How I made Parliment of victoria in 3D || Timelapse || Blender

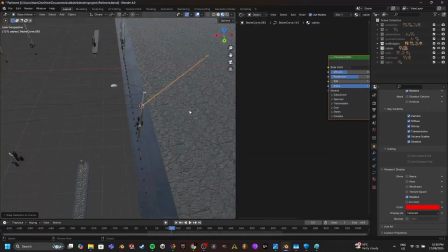[16:20]
There's the top layers, which kind of transport the electricity and also provide support for the lower wires,
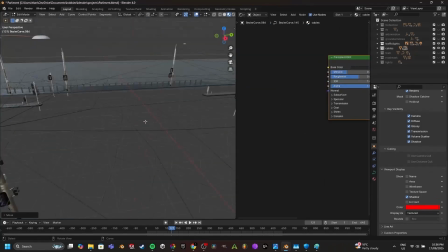[16:29]
and the lower wires are the tram wires, the ones that the trams get power from.
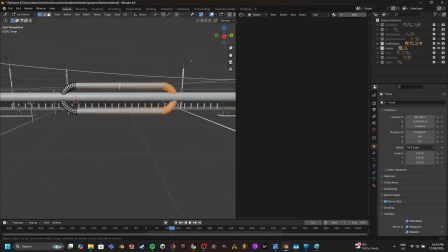[16:35]
So that's the two layers, and here you can see some tensioners that I just quickly modeled.
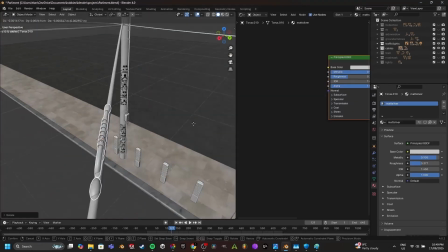[16:43]
And then after that, I model a device that holds the wire.
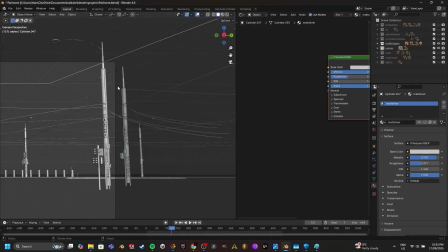[16:50]
You can see it on the tram tracks out at Spring Street as well. Here I'm modeling it now.
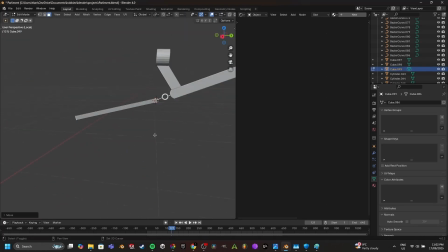[16:58]
I had to do a few little adjustments, but yeah, this is the thing where the top wires hold the bottom tram wire. As you can see, added it to the scene, did a few adjustments because there were some things that were fucked up, but that's it.
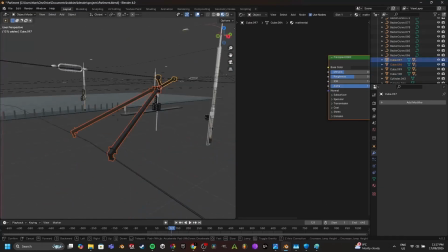[17:16]
So yeah, the wires just had those tensioner models and these models as detail, and they also had another thing, which is this hazard tape, I guess. But you'll see me add that later.
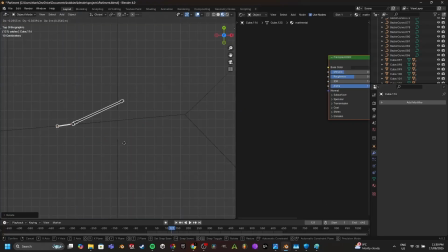[17:33]
Here I'm just adding all the wire, the holder things, the arms, and it takes a minute.
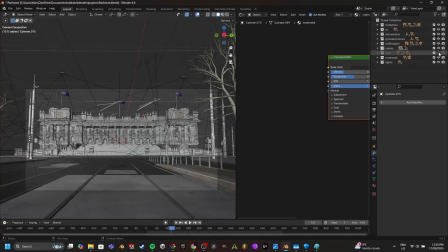[17:39]
Like, it takes a minute to align everything properly, and it's pretty annoying.
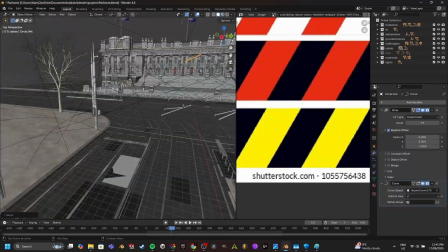[17:45]
Here you can see me making the caution tape thing, and this is stuff like this, right?
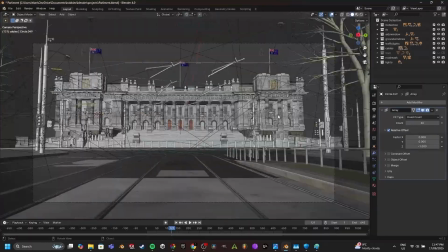[17:53]
Stuff like this is super important for realism.
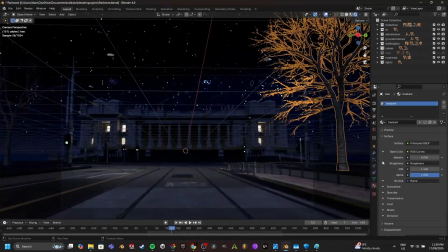[17:59]
You don't realize until it's been added.
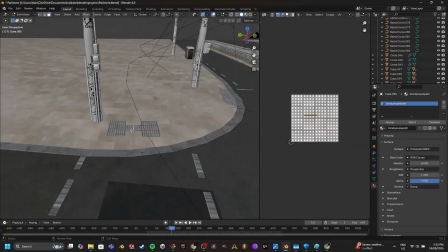[18:02]
It's something you can't realize until it's been added, but once it's been added, it just adds so much to a scene.
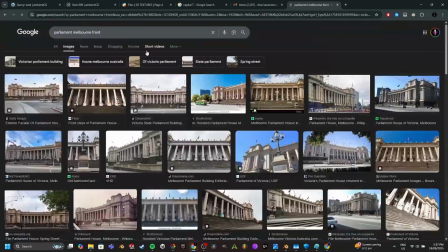[18:10]
Like, those little things just, they make a scene look a lot better.
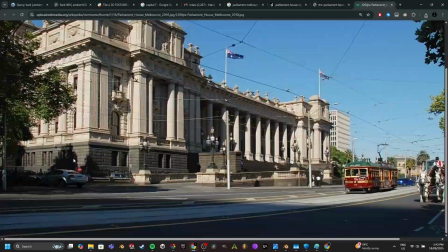[18:15]
And that's kind of just like a big part of realism.
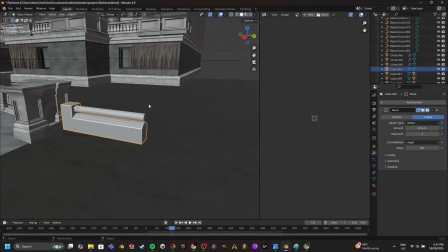[18:21]
This thing was kind of a waste of time, like, not terribly, but kind of.
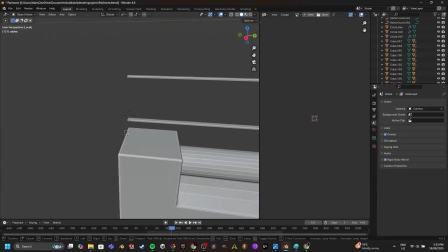[18:28]
It's not really seen that well. It's pretty dark. You can't really see all this detail that I'm adding right now.
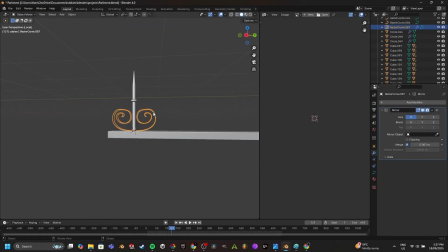[18:34]
But, you know, it's fine.
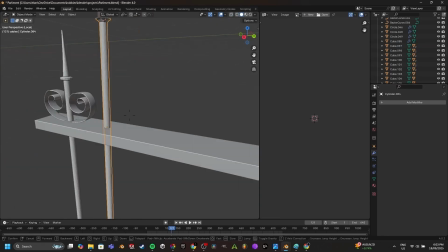[18:39]
If I ever want to use a fence now, I have a fence, I guess. But yeah, this was just quickly modeled using a shitty reference image.
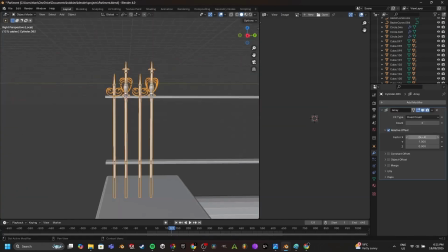[18:48]
I couldn't really see what was going on properly, so I just did whatever the vibe was, and this is what I made pretty much.
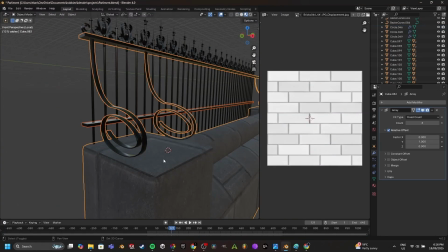[18:58]
It's decent. It works, you know.
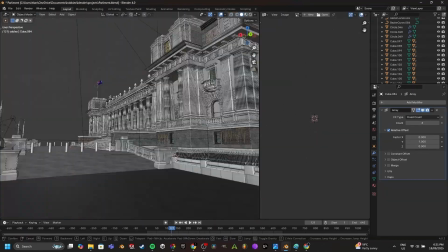[19:02]
Add some changes, and that's the side fence.
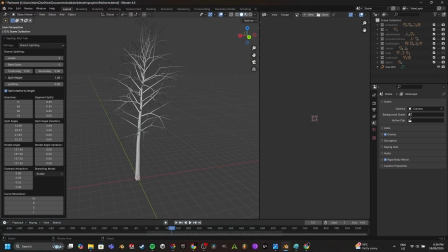[19:07]
Now I'm making the trees for the background. The thing I'm using right now is a sapling tree gen add-on. You can just add it in the preferences in Blender. It comes with Blender. It's pretty easy to add, and it's very useful.
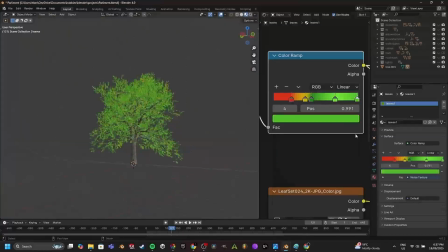[19:22]
You can procedurally generate basically any kind of tree if you know how to use it.
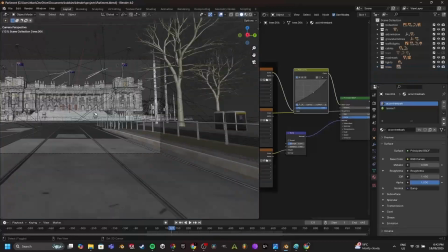[19:27]
I textured the tree, I added the leaves, and here's the buildings.
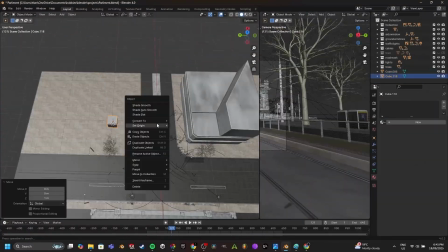[19:33]
Now, these buildings aren't going to show up in shot, but I added them anyway.
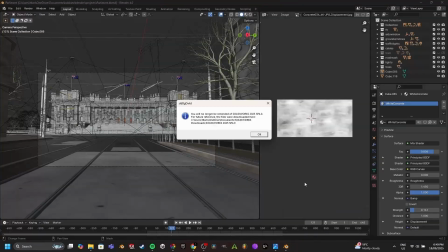[19:36]
And the reason to that is to add accurate lighting details, because there has to be shadow, right?
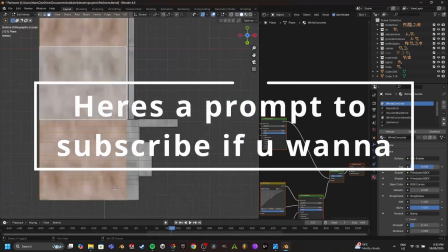[19:42]
Where the sun is coming from, where everything's bouncing off, there's going to be a hint of some buildings in the background.
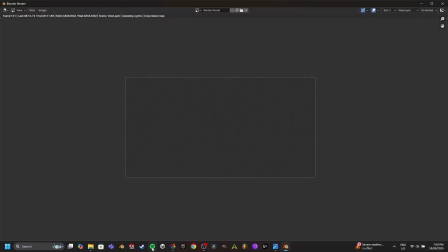[19:50]
You don't want it to be an open space. You want it to be a closed environment.
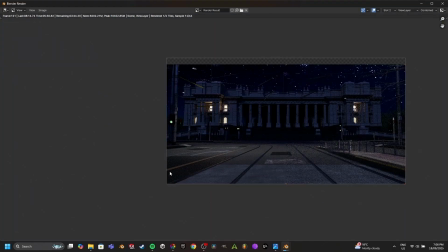[19:54]
It's a city, and it will just make things look more off if there's no buildings in the hidden background to add to that lighting.
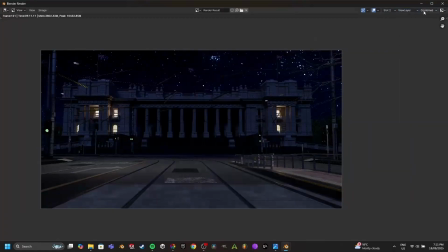[20:03]
So that's why I added the buildings. That I spent like 2 minutes on the buildings, right?
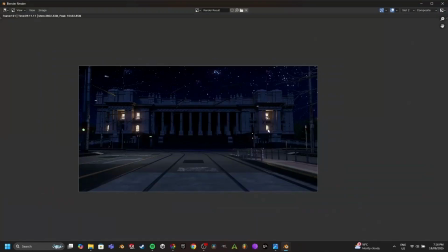[20:07]
Super low effort, just to have the shape, right? So it can improve the lighting.
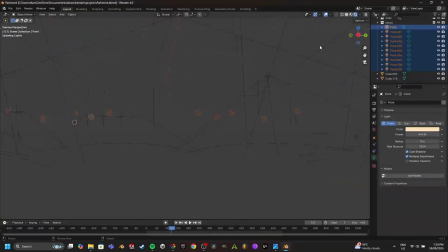[20:13]
Anyway, now I'm adding some point lights,
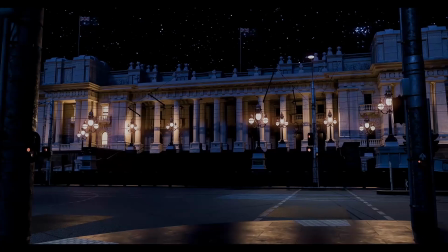[20:18]
and that is to kind of show what it would look like when I add the lights.
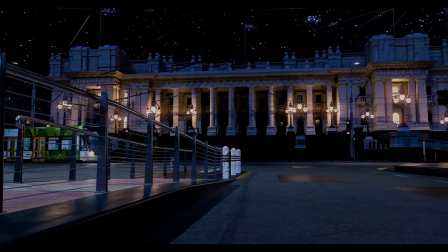[20:27]
Anyway, that is pretty much the whole scene.